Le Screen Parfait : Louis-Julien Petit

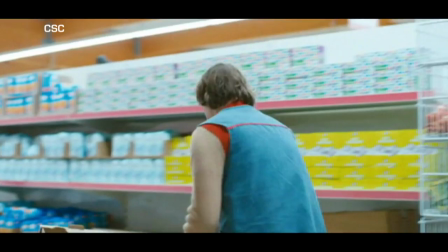On cherchait des références franchement anglaises, voilà.
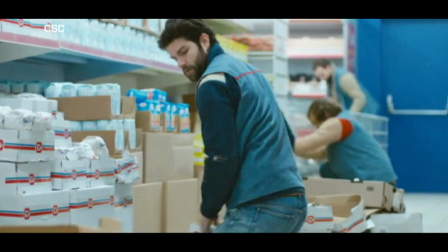On peut le voir dans le discount, il y a des étalages de produits qui n'existent pas, il n'y a aucun prix, par exemple. Et c'est une réalisation qui est très dynamique. Je crois que vous tourniez 30 ou 40 plans, non, par jour. Ouais. Enfin, c'est, voilà, il y a une volonté de ne pas faire plan-plan. Il y a une volonté, en fait, on a des caméras qui sont tellement... performante. Maintenant, moi, je voulais, avec David Chambi, mon opérateur, on voulait travailler sur l'image plus que sur la lumière, en fait, et travailler sur une puissance de plan. Parce que moi, je préfère avoir 10 plans où je vais attraper quelque chose d'authentique, de spontané, dans le jeu, dans la figuration, dans tout ça, plutôt que d'avoir un plan stylisé. Mais il y a un plan, par exemple, un des plans de fin, qui est un peu inspiré des plans de Cocteau, il y a une la surimpression entre Zabou Breitman et Corinne Maziero, on a mis 4 heures à le faire,
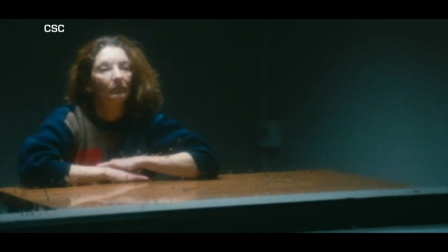parce qu'on était 18 sur le plan. Il y avait la déco qui avait fait une vie de centain, une fausse vie de centain, pour qu'on puisse
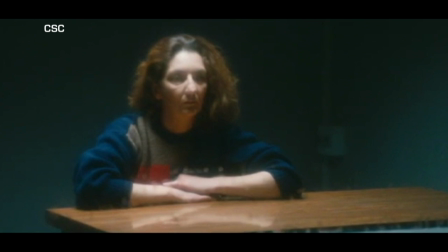derrière éclairer plus que le visage de Zabou, qui elle-même regardait le retour de la caméra de l'autre côté,
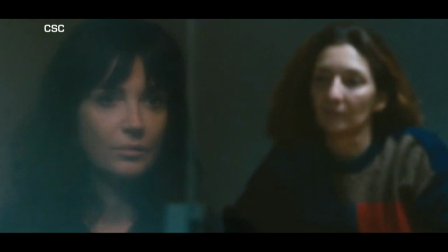devait se superposer avec le visage de Corinne Maziero. Ce plan avait énormément de sens et j'y tenais. Là où j'étais intransigeant, c'était sur le temps de travail, sur le temps de jour de tournage et sur la figuration.
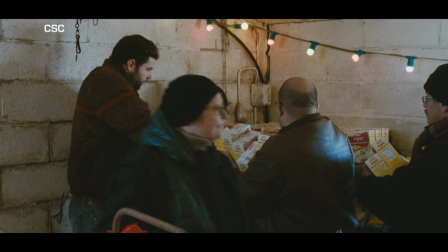Voilà. Autant dans le casting que dans le nombre de personnes.
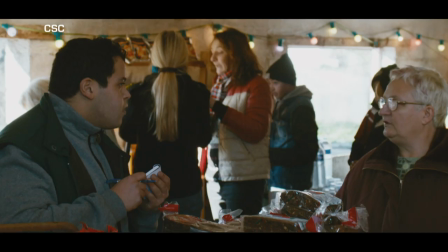C'est très rare un premier film avec autant de figurants.
Momo, est-ce que tu as du tarama, s'il te plaît?
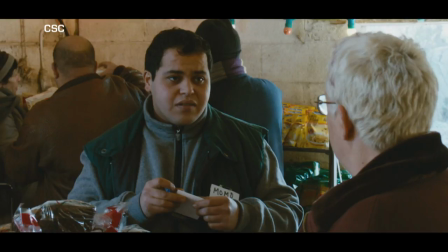Ah non, pas du tout. Il n'y a pas de tarama? On a du savon, si vous voulez.
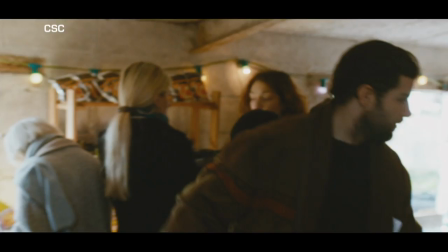C'était important de mêler la figuration des acteurs non professionnels, une véracité, une authenticité, avec les acteurs, ce qu'on appelle les électrons libres.
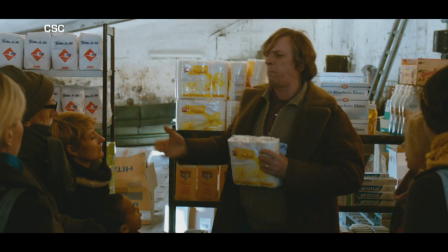C'est-à-dire des gens qui ont conscience de leur personnage et qui ne le lâchent pas.
Ceci, par exemple, Made in France.
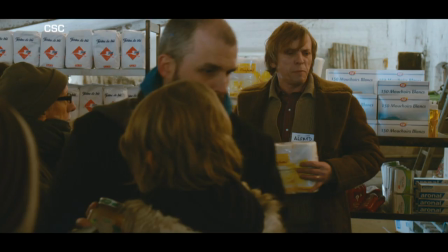Made in France. Tu dis pas, t'as pas dit que c'était du trip d'épaisseur? Non, mais par contre, je te dis de me foutre la paix, c'est mon rire.
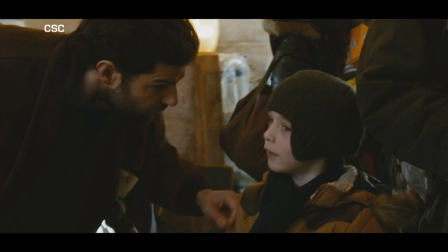Je voulais tourner dans le Nord-Pas-de-Calais, c'était important pour moi. J'avais passé 4 mois à Cambrai pour le film que j'avais déjà donné à l'origine. Donc c'était important. J'avais trouvé ça dans les figurants. J'avais trouvé une authenticité, une véracité qu'on trouve peut-être moins à Paris. Et je suis un amoureux des acteurs. J'aime les acteurs, mais les acteurs de complément, les seconds, les premiers.
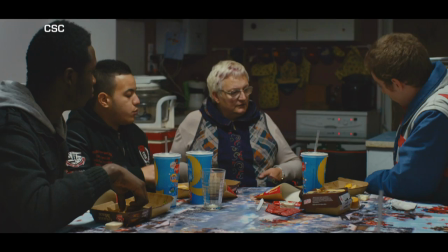Moi, j'aime bien voilà, avoir une diversité en tout cas.
Je te donne un ticket. C'est ton passe d'entrée, d'accord?
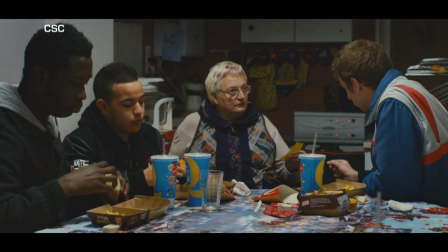Ça marche. Tu me donnes ça demain matin à 5 h, tu passeras avant les autres. Ok, no problème. Et eux, c'est qui?
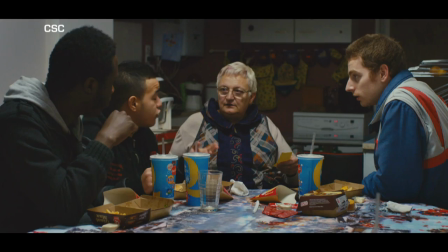Ah, c'est Wally. Ouais. C'est pas dedans, France. T'as une bonne tête de délinquant, hein?
Le système fait accepter les comédies ou les drames, mais rire de choses pas drôles, c'est vrai que c'est assez. C'est propre aux anglo-saxons, c'est propre aux italiens. Voilà. Moi, évidemment, c'est les films de Ken Loach, c'est les films de Stephen Frears, c'est des films qui ont été faits post-Thatcher, quoi. Post-société pressurisée, je trouve, quand on en est. Le parallèle, il est clair avec la France. Voilà, qu'est-ce qu'on fait quand un système nous pousse à être individualiste, à penser qu'à soi, etc. Ça, c'est une vraie réflexion. Mais c'est utopiste, hein, voilà, j'ai 30 ans, j'ai envie d'y croire. Hein. L'envie d'y croire tout en dénonçant toujours les travers du système. Louis-Julien Petit travaille actuellement sur l'adaptation d'un livre autour de la souffrance au travail. Ses héroïnes, Corinne Maziero encore, et Isabelle Adjani.